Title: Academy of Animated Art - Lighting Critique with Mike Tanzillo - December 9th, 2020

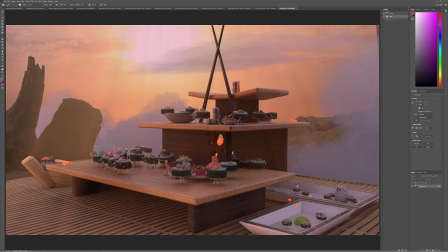8:23 Overall, the row is a little bit on the glowy side. Like if I kind of squint at the screen, they really pop out. Like this is really popping out as being it's like more saturated and brighter than anything else in the scene, where everything else is kind of falling into kind of a homogeneous color scheme.
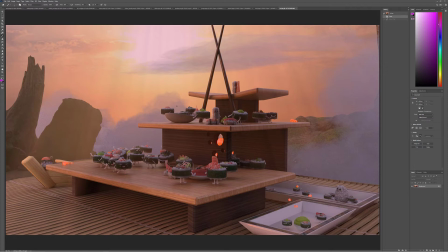8:42 I do think that like even though we have this lifted soft value, I do think we can build a black point hierarchy or a little bit more structure in this.
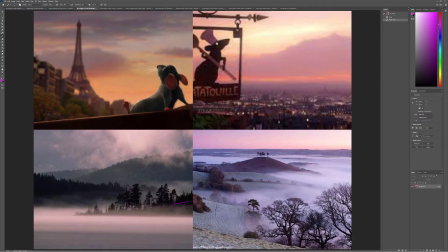8:53 Like here you can see there's a little more darkness here. Like there's like 1, 2, 3, 4, 5. Same thing here. Like this is dark 2, 3, say that 4, and then Eiffel Tower 5. And same thing here, the aerial perspective. Same thing here as we step back into space.
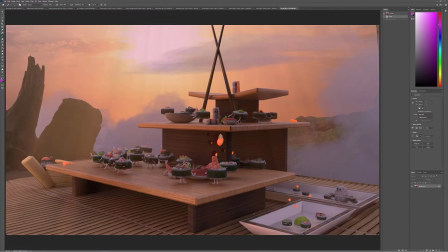9:10 I do think that you can build that in a little bit more into yours, where we add a little bit more contrast to the foreground here and allow it to kind of step up. So it's like here would be 1, 2. Actually, I can't tell.
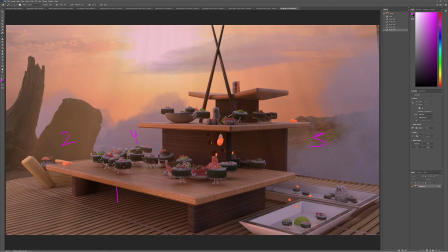9:22 Like this would probably be 3, or whichever of these two is closer, and then back here is 4. So allow allow the black points to be darker in the space. That's 1, 2 a little bit lighter, 3 a little bit lighter, and then 4 is where you kind of lift up there.
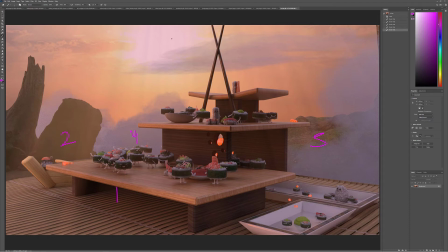9:38 I would also like to see a little bit more, because you've got this sun coming in here. It almost feels like everything is in shadow, and with this amount of sun, like it would almost feel like there's a shadow being cast here. So like some of these would be hit by the sun, and some of them would be in shadow. Same thing up here, like this area would be more rimlit.
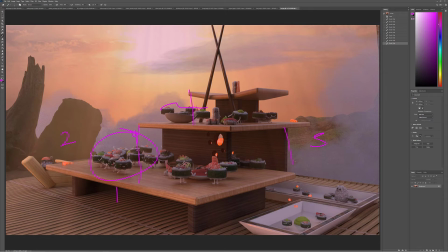9:57 So I would encourage you to get some more sun splashes in there and just get to create some more variation across the whole thing. But again, loving these starts. This is really great. All right, Cleber.
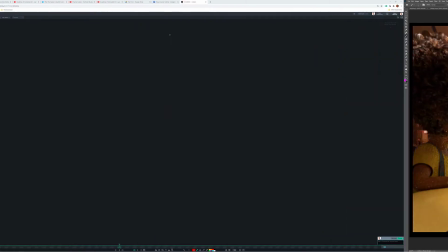10:08 I'm gonna hop over into Sync Sketch because I want to take a look at your full animation here.
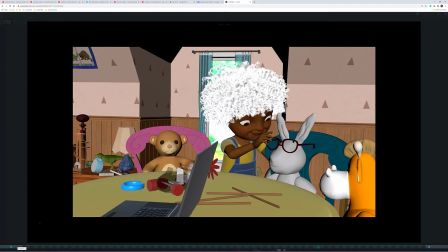10:17 So young character, rotating one, moving across, setting the glasses on that one. Cool, cool.
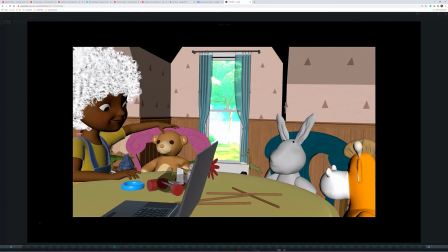10:23 Where does she get the glasses from? I'm just realizing that. I don't know. Let's watch her right hand. She just kind of pulls them out of nowhere.
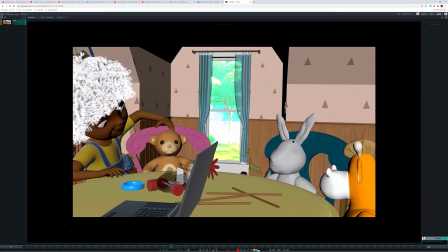10:29 Am I crazy? So she steps. Right hand, not there, not there, not there, not there.
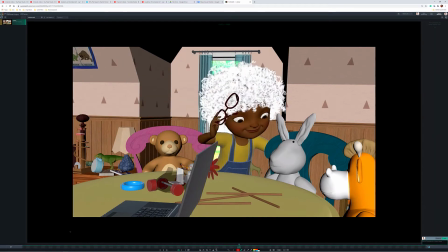10:36 Boom, they're there now. Weird. So that would be something. Maybe just have her in her hand the whole time. All right.
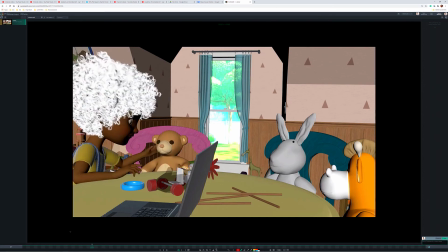10:49 So yeah. Okay. So I understand the animation of this. So these all three, like this whole, all three of these characters are going to be our main focus because there's action happening between them. The characters moving along, so there should be some dynamic light going on in there. So I like this.
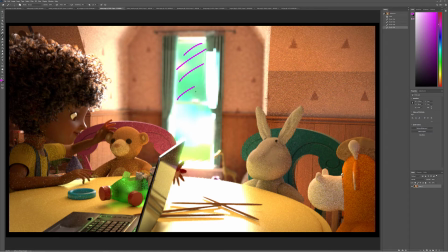11:07 I do think we can go brighter on this window. I see like these saturation colors are distracting a little bit. Like I would just lift them up a little bit just because you want her to be hit. Man, look at her hair. Look how pretty that looks. Ugh, so good.
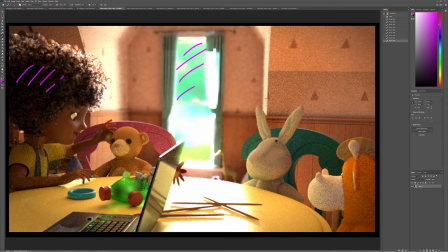11:22 Maybe add a little more specularity on this side, but like having her go from, because like we're gonna need 3 reads on her. One in this pose where we got the rim light, which you've got in the middle here. She's gonna be hit by a little rim light, but her dark core should be dark over light.
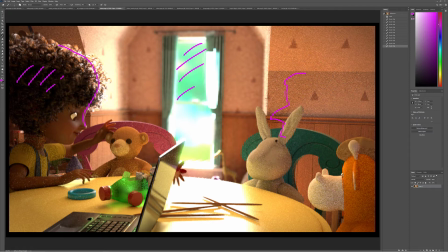11:37 And then as she gets over here, there should be an opposite rim light on her face this way, to kind of pick her up. So I would say that you are off on a good start there. It looks good in this pose. I'd like to see the other two. So a frame here, a frame with her in the middle, and a frame with her on the outside.
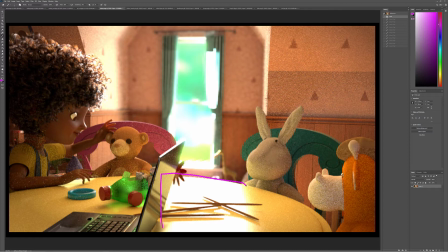11:58 Watch out for this amount of brightness there on the table. That's you don't like. It's fine to have a little bit of that, but that like broad shape is going to draw the eye down there, and not great.
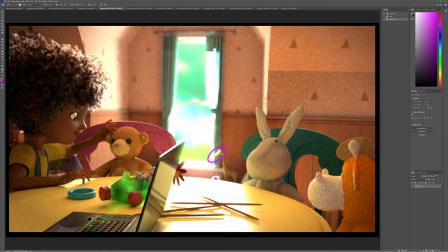12:13 By the way, I love this little bit of key hit on this guy falling back into this space. I think that really ties together well. Probably make this a little more brushed, not quite perfectly chromy. This bottle looks really nice. Love the spill light coming down there.